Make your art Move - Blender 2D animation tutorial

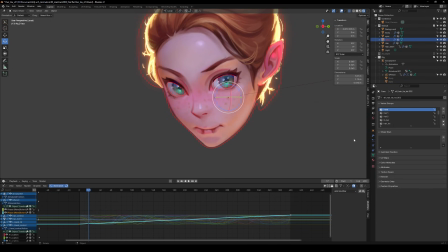Start by selecting your mesh and hop into the object data properties. You'll We'll see a little section for shape keys. Let's create one. This will be our base shape. Now let's add a new shape key for closed eye.
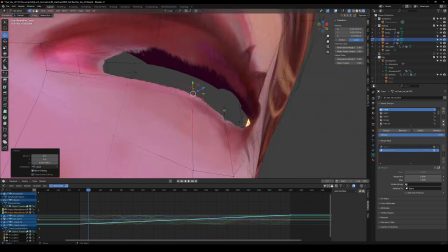Click plus to create another key. With the shape key selected, go into edit mode and move the vertices to create a state for the closed eye.
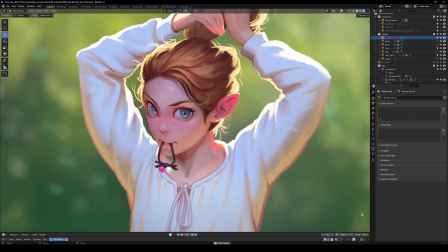Now your character is so alive, they might just start pretending to be asleep during boring tutorials.
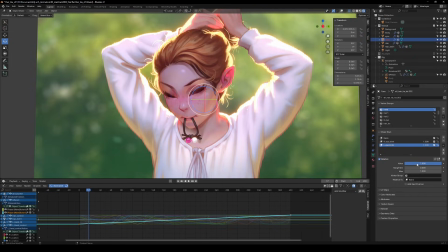Once you've got your shape keys set up, it's time to animate them.
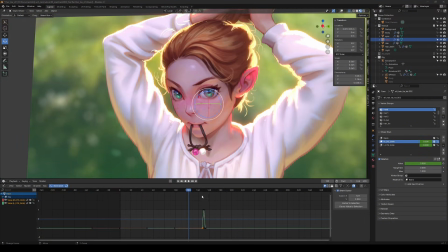Switch back to object mode and in the shape key section find the value slider for your closed eye state.
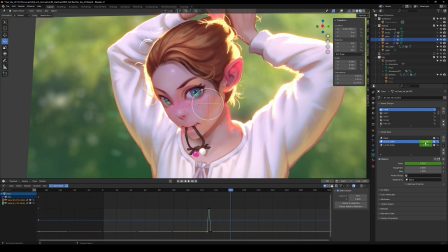Set it to 0 for opened eyes and 1 for closed. Now place a keyframe by hovering your mouse over the field and pressing the insert keyframe shortcut.
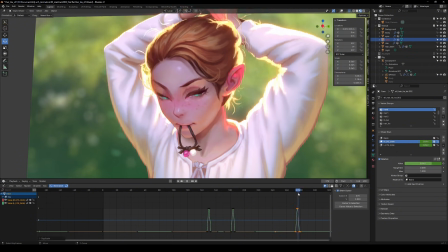The default shortcut is eye key. To create some blinks, duplicate those keyframes along the timeline and adjust timing.
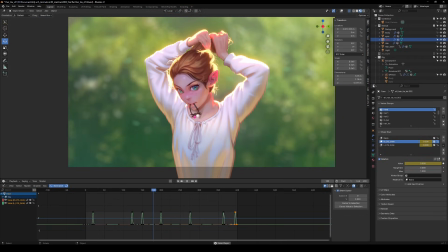Just like that, you've got blinking character and that brings even more life to your animation. Shape keys are your secret weapon for making your character's expressions pop, ensuring that they're anything but lifeless.
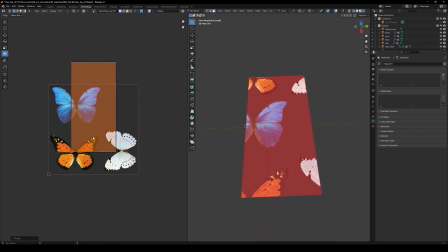Okay, ready to add some fluttering magic to your scene? Start with a simple image plane for your butterfly.
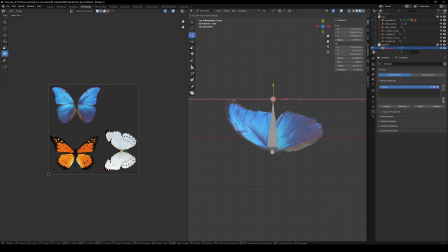Add an armature and parent the plane with automatic weights. animate a full wing flap
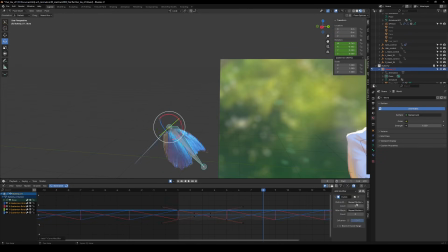cycle then hop into the graph editor to slap a cycles function on it for
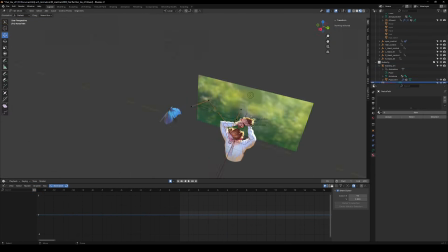endless flapping next create a path object for your butterfly to follow
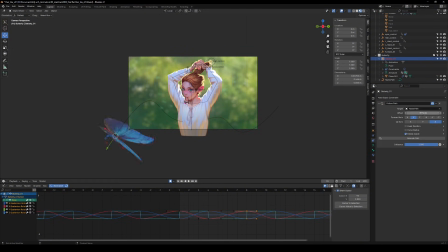select your armature add the follow path modifier adjust the rotation and reset
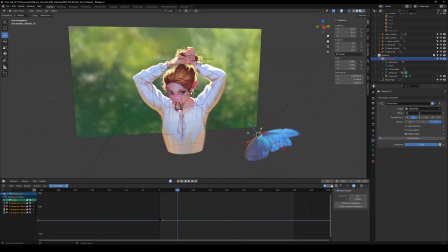its location to zero no lost butterflies here please hit animate path and boom
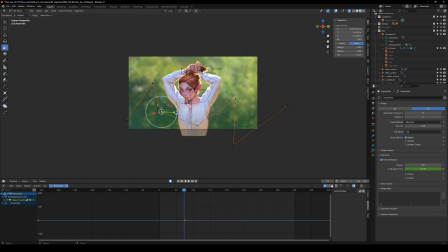your butterfly is ready to dance across the screen now go create a whole swarm.
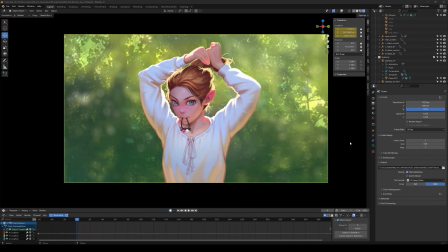To add final touches let's make your scene shine with some bloom and depth of field.
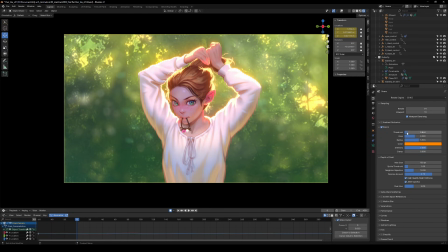Head over to your render settings and crank up the bloom effect for that magical glow.
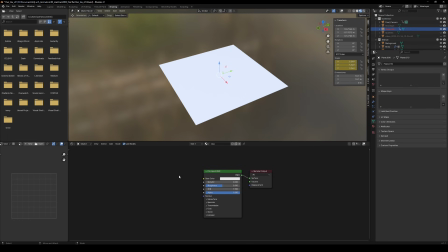Now let's bring some light effects into play. Create a plane and use a shader editor to apply animated god rays.
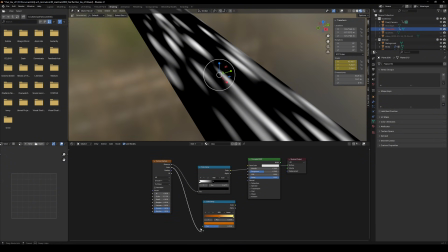Just add a simple 4d waranoi noise texture and animate the w parameter.
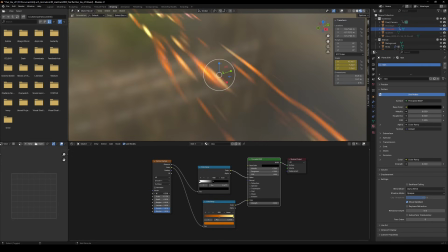Remember, I said you can animate every parameter in Blender.
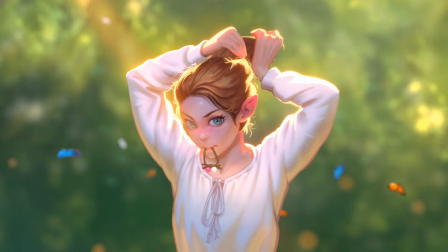And there you go, your scene is now bursting with life and energy. Grab the source file for free and check it yourself.
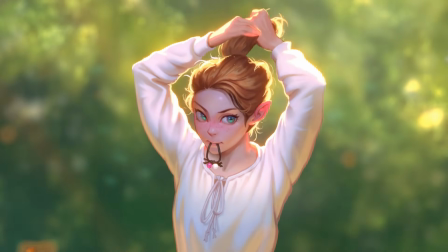Check the link in the description below.
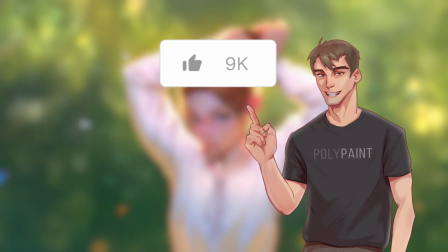If you got something out of this, hit that like button. Helps more people find the video and it means a lot for me.
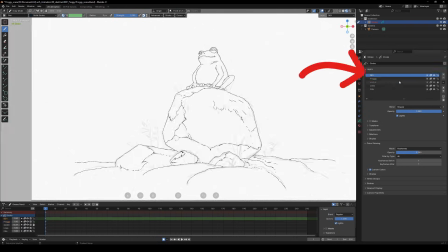Wanna take this even further? Check out my other video where I use Blender's grease pencil to mix hand-drawn animation with 3D geometry.
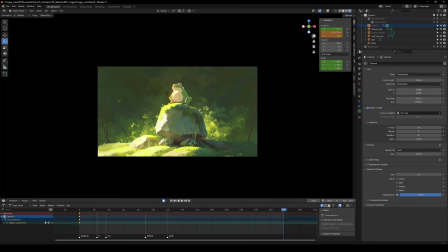It's like stepping into the whole new level of 2D and 3D fusion. Click over to that next video and keep learning.
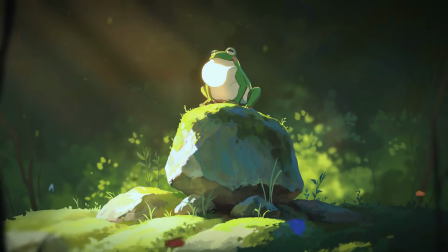You'll love it. See you there!